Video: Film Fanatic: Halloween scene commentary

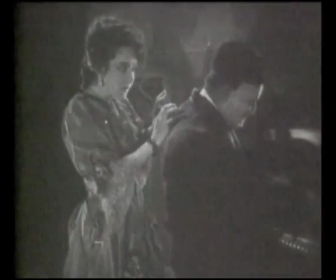0s Right, now, I know what you're thinking, but just don't do it. Do not do it. It's really not worth your time.
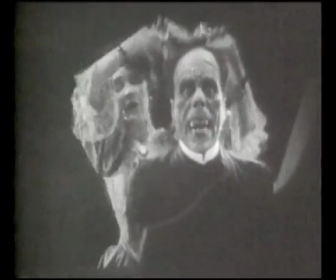6s Honestly, no, no, no. Put your hands down. Put them down. No, no, no, don't. Oh, would you look at that?
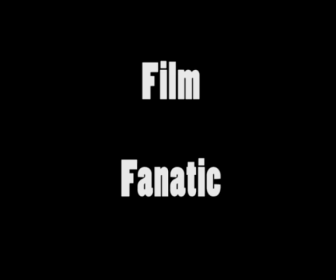17s Stupid bitch.
Halloween is one of my favourite films, and it is made by one of my favourite directors, John Carpenter. So what I'm going to do is I'm going to just have a little talk over one of the most iconic scenes from the film, which is the opening scene. The opening two scenes, actually.
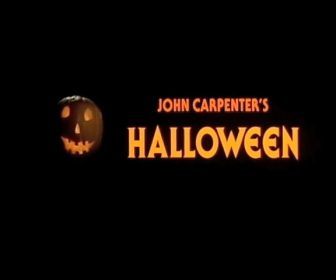45s
Halloween redefined how people made horror films with regards to low budgets, bringing in big success.
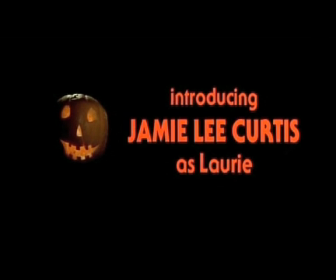55s
It was made in 1978 for a paltry $320,000, and it only took 21 days to make.
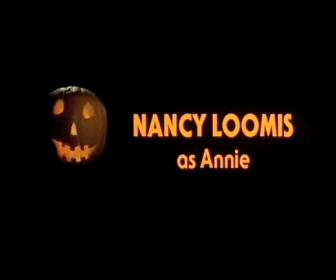63s
If we look at the credit sequence here, credit sequences often cost an absolute fortune to do,
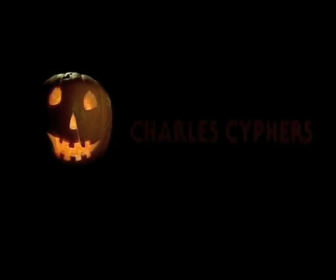71s
and they're often outsourced to people outside of the main production. This is a really simple credit sequence with the
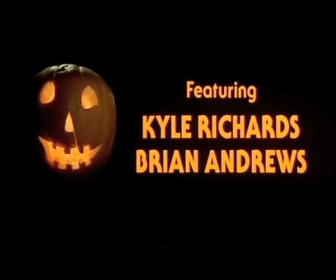81s
Halloween pumpkin and the camera slowly zooming in on it. I think it's really effective.
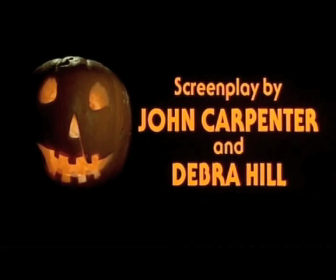87s
Apparently there was an earlier credit sequence with a camera focusing on a Halloween mask,
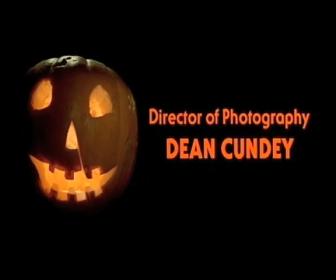95s
but they went with the pumpkin instead.
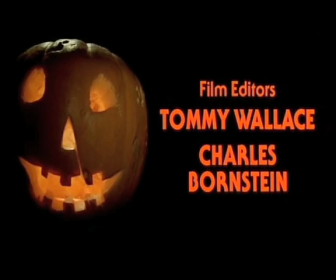100s
John Carpenter wrote this film alongside his companion at the time, Deborah Hill.
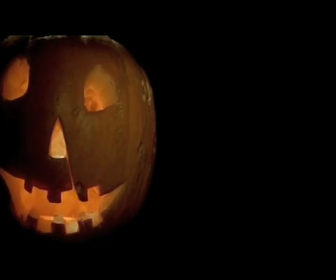108s
There you go, music by John Carpenter. It's always awesome.
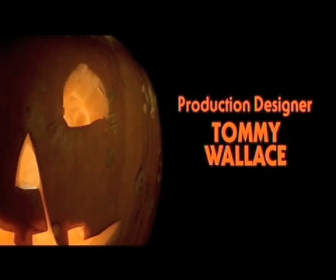113s
This piece is actually in 5/4, which is quite an unusual denomination of time in music. It's kind of, you don't know where it begins, where it ends. It's quite smart of him to do that.
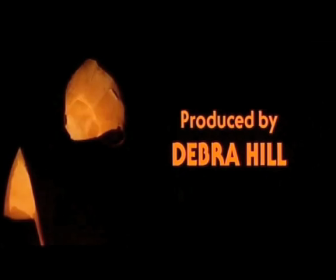128s
And so we've zoomed in on the pumpkin, and we're about to start the opening scene. Directed by Big JC. That's John Carpenter, by the way, not Jesus Christ. Many of the places that are in the film are references to areas in and around where Carpenter grew up. Here we go.
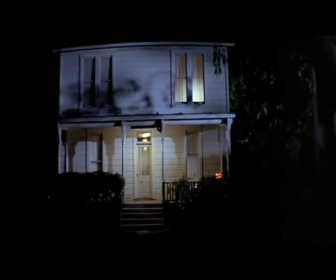158s
This is one of the first uses of the Steadicam technology, which allowed them to do much of this opening scene in one shot.
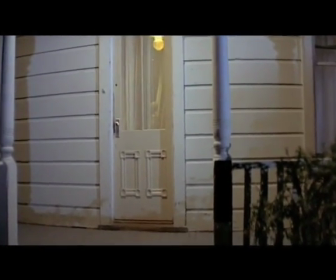172s
It's a very sort of eerie way to begin a film. When you look at it,
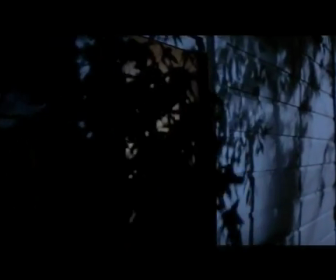182s
you don't know whose point of view that you're sort of watching it from.
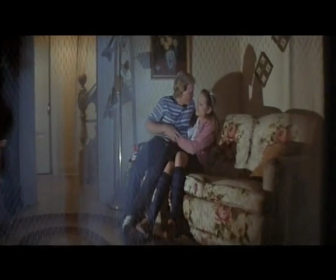186s
The first giveaway that it's really a point of view shot is here, as the camera looks away in a moment.
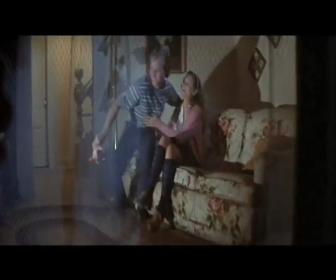196s
This is the first indicator of the whole sex equals death debate, which John Carpenter says that he didn't mean. There you go. That look away tells you that this is the point of view of somebody. If you actually look at the boyfriend there, or the guy, he's
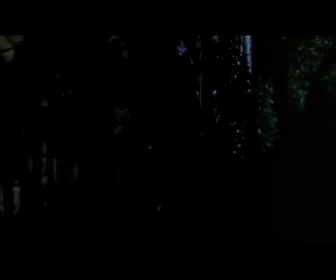218s
looking as if he's,
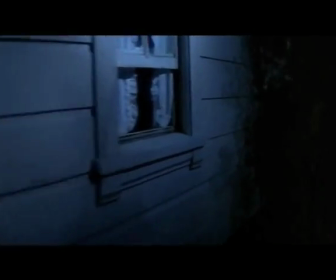221s
really sort of into that girl, but we'll soon see that he's not afterwards, which kind of plays alongside the sex is bad sort of vibe.
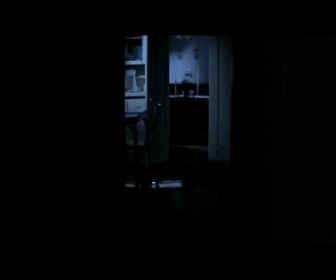232s
And interestingly, when the light switches off and they go into darkness, that's when the eerie music begins,
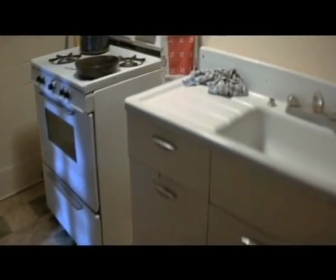241s
and that also simulates the fact that they're going to have sex, and that's when the terror starts.